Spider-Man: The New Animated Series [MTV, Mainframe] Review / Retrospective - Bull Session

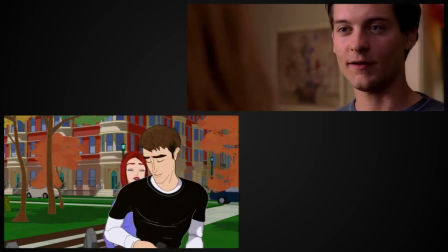It also feels nothing like the campy, somewhat anachronistic world of the Raimi film.
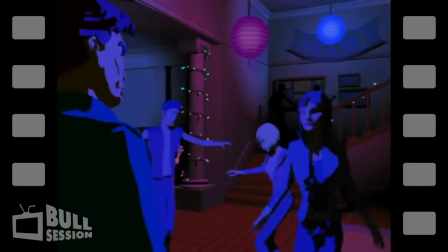Instead, Spider-Man the New Animated Series is attempting to be as modern as possible in style, with a hip,
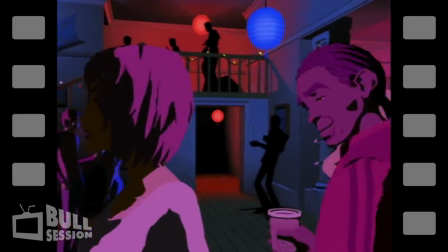sleek, early 2000s youth culture affectation this IS MTV we're talking about,
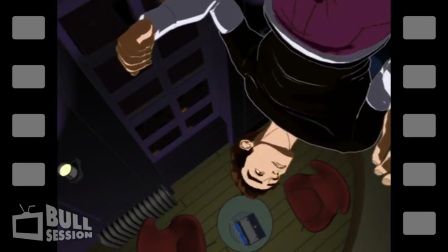including a number of contemporary pop culture references I bet the X-Men get to go to parties. coupled with a fully electronic
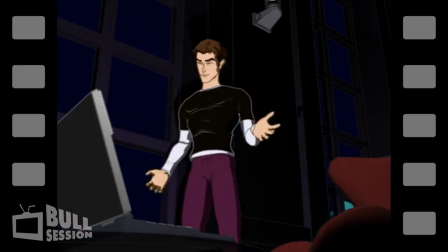soundtrack eschewing Danny Elfman's orchestral film score.
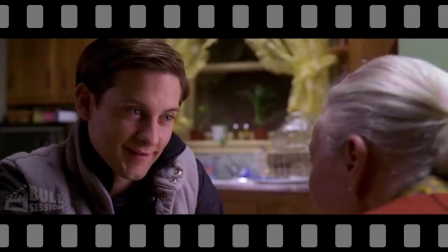Aunt May is also absent from the series entirely, since MTV thought that the presence of an elderly character would be off-putting to their teenage audience.
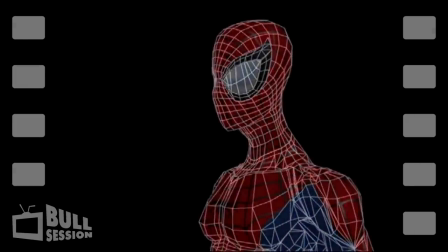No, I'm not joking. Sony had a distinct visual style in mind for this series.
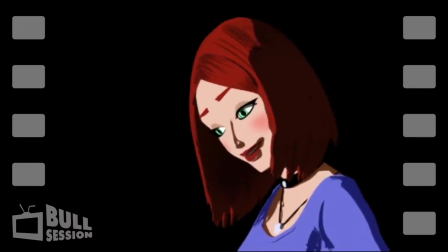They wanted it to resemble comic book art, with bright colors and an outer line enclosing the visible edge of all objects as if they were two-dimensional drawings.
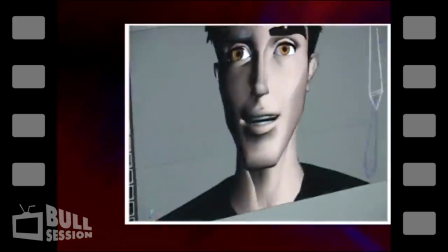To accommodate these requests, Mainframe Entertainment had to rework several conventions of the animation style from their previous projects.
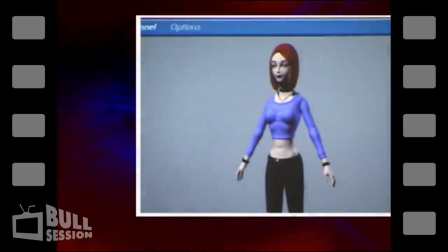As trailblazers in the field of CGI animation, they'd always done their best to emphasize the 3D elements in their work,
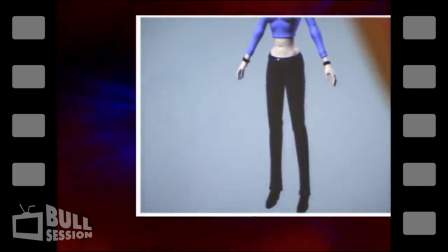while now they found themselves tasked with making objects appear more two-dimensional, like traditional cell animation.
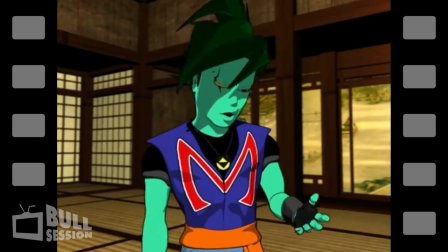They'd done something similar once before in an episode of Reboot's fourth season, attempting to emulate an anime aesthetic, though the technique is far more refined here.
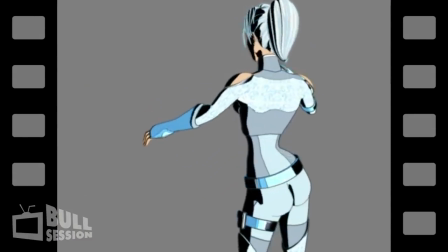To look like an illustration, that may sound easy, but it was actually a very difficult technological achievement to pull that off.
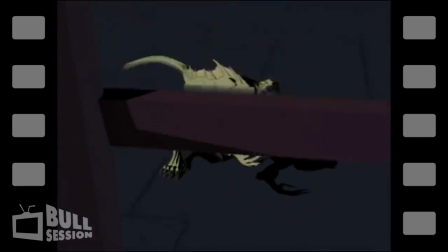The final product uses two-tone shading,
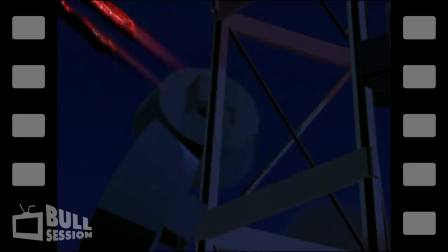meaning each surface is made up of only two color tones representing either lit or shadowed with no gradation between the two.
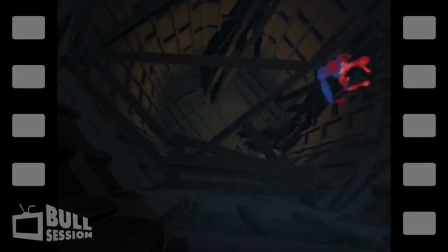This coupled with fewer light sources than usual made for a striking, dynamic visual style that would actually catch on and become fairly popular just a few years down the line.
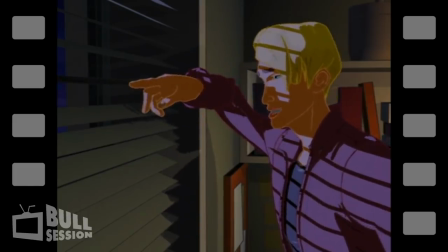The show's character models look great, and they have a wide range of expressions.
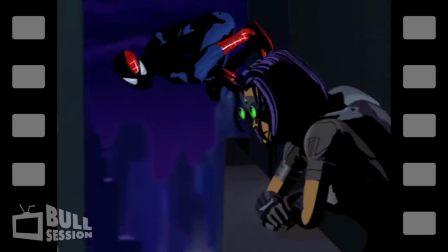There are some strange-looking necks on occasion, but I'd say that overall this show's animation has aged incredibly well considering it's over 15 years old at this point.
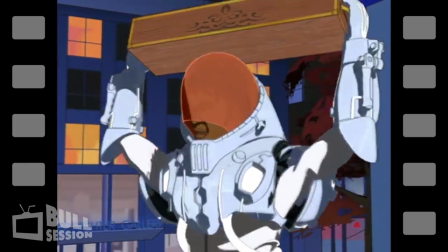There are one or two unintentionally hilarious animation moments though. A combination of motion capture and keyframe animation was used in order to easily lend the characters natural-looking
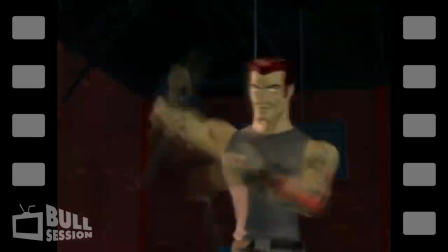body movements through motion capture while still being able to animate superhuman or highly acrobatic feats through keyframing, as had been done on Mainframe's earlier projects. Spider-Man's kind of a dream for an animator, an action animator, to work on because he goes to extremes.
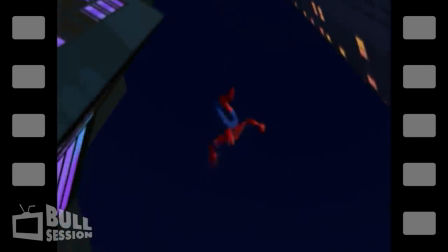The fact that he's not expected to be human, and he's expected to be superhuman, gives these guys license to really push things, and it is a cartoon, so you get away with things. I mean, you push them, you snap them, you stretch them to the extreme.
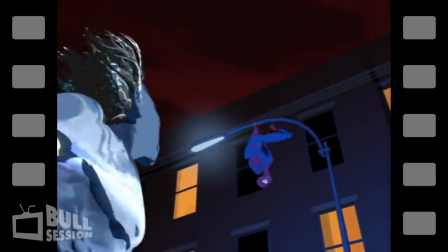This series honestly has some of my favorite Spidey movement in the entire franchise. Action sequences look great and have a fantastic flow to them.
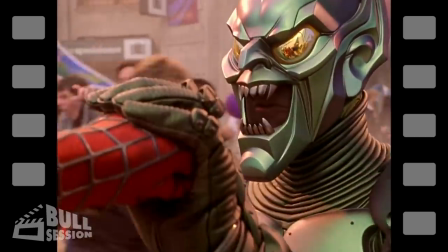They blow the Raimi movies' action out of the water, and it's CGI for that matter. The cast of Spider-Man The New Animated Series is riddled with celebrity cameos and guest roles, including, but not limited to,
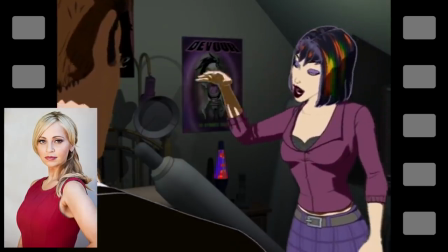Stan Lee, of course, Keith David, Tara Strong, Kathy Griffin, Jeremy Piven, Michael Dorn,
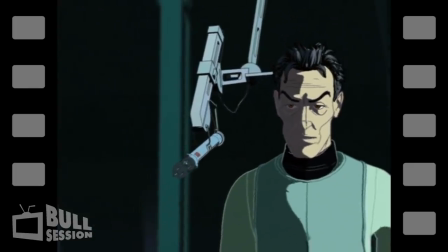Jeffrey Combs playing a mad scientist, which is awesome,
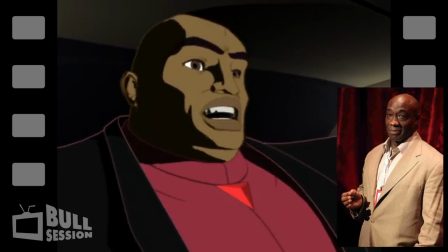Michael Clarke Duncan reprising his role as Kingpin from the Ben Affleck Daredevil film that came out earlier that year,
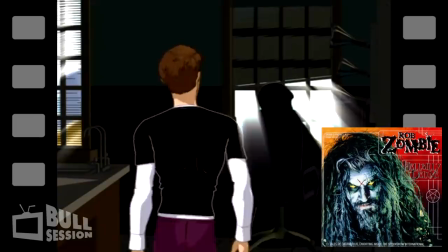and Rob freaking Zombie as Dr. Kurt Connors.
Court throughout my kiss, someone pulled strings.
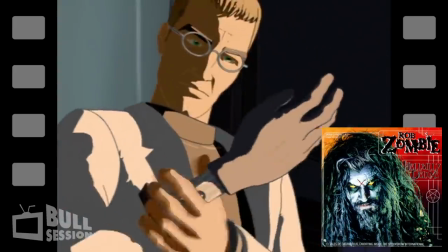God, if I'd been like two or three years closer to my edgy teenage years when this show came out, that would have absolutely blown my mind.
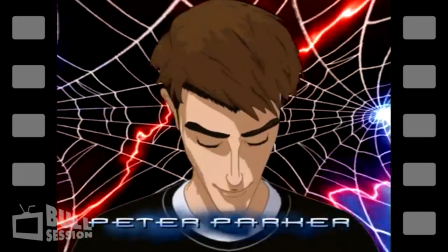Go home, Parker.
Finally, the titular role of Spider-Man and Peter Parker is played in this series by none other than Neil Patrick Harris,
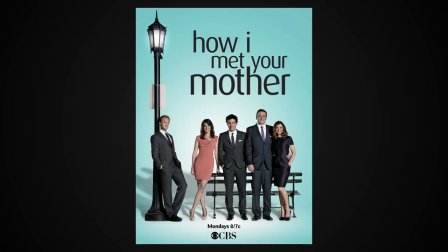several years before his career renaissance was sparked by projects like How I Met Your Mother, Dr. Horrible's sing-along blog, and the Harold and Kumar films.
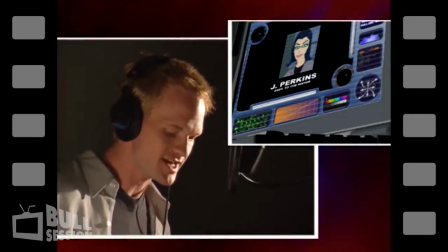NPH does a great job in the role, perfectly capturing both the cautious unassuredness of Peter Parker...
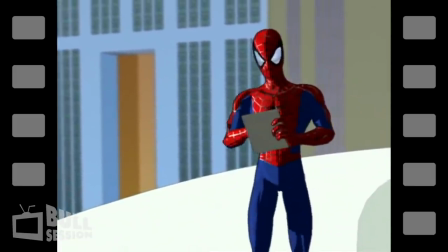Deep down inside me, I'm afraid there's a big, boring nothing.
As well as Spider-Man's glib banter.
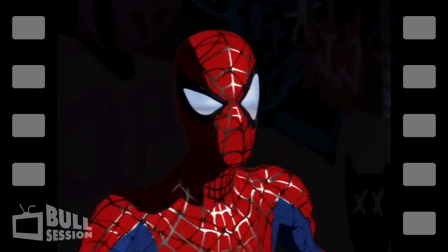Take a swipe at Spidey Days ended last month. It was just a short promotional offer.
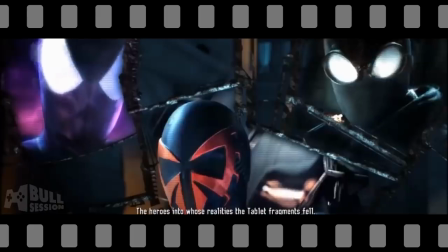He even went on to reprise the role in 2010 for the video game Spider-Man Shattered Dimensions.
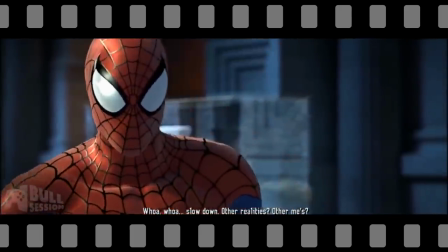Whoa, whoa, slow down. Other realities? Other me's?
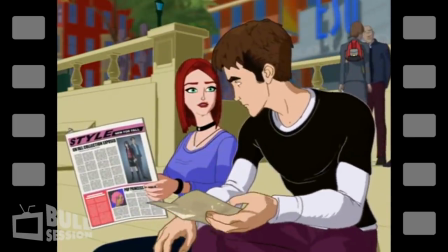Peter is more mature in this series than he's usually portrayed, owing again to the fact that this version of the character is a little bit older than most.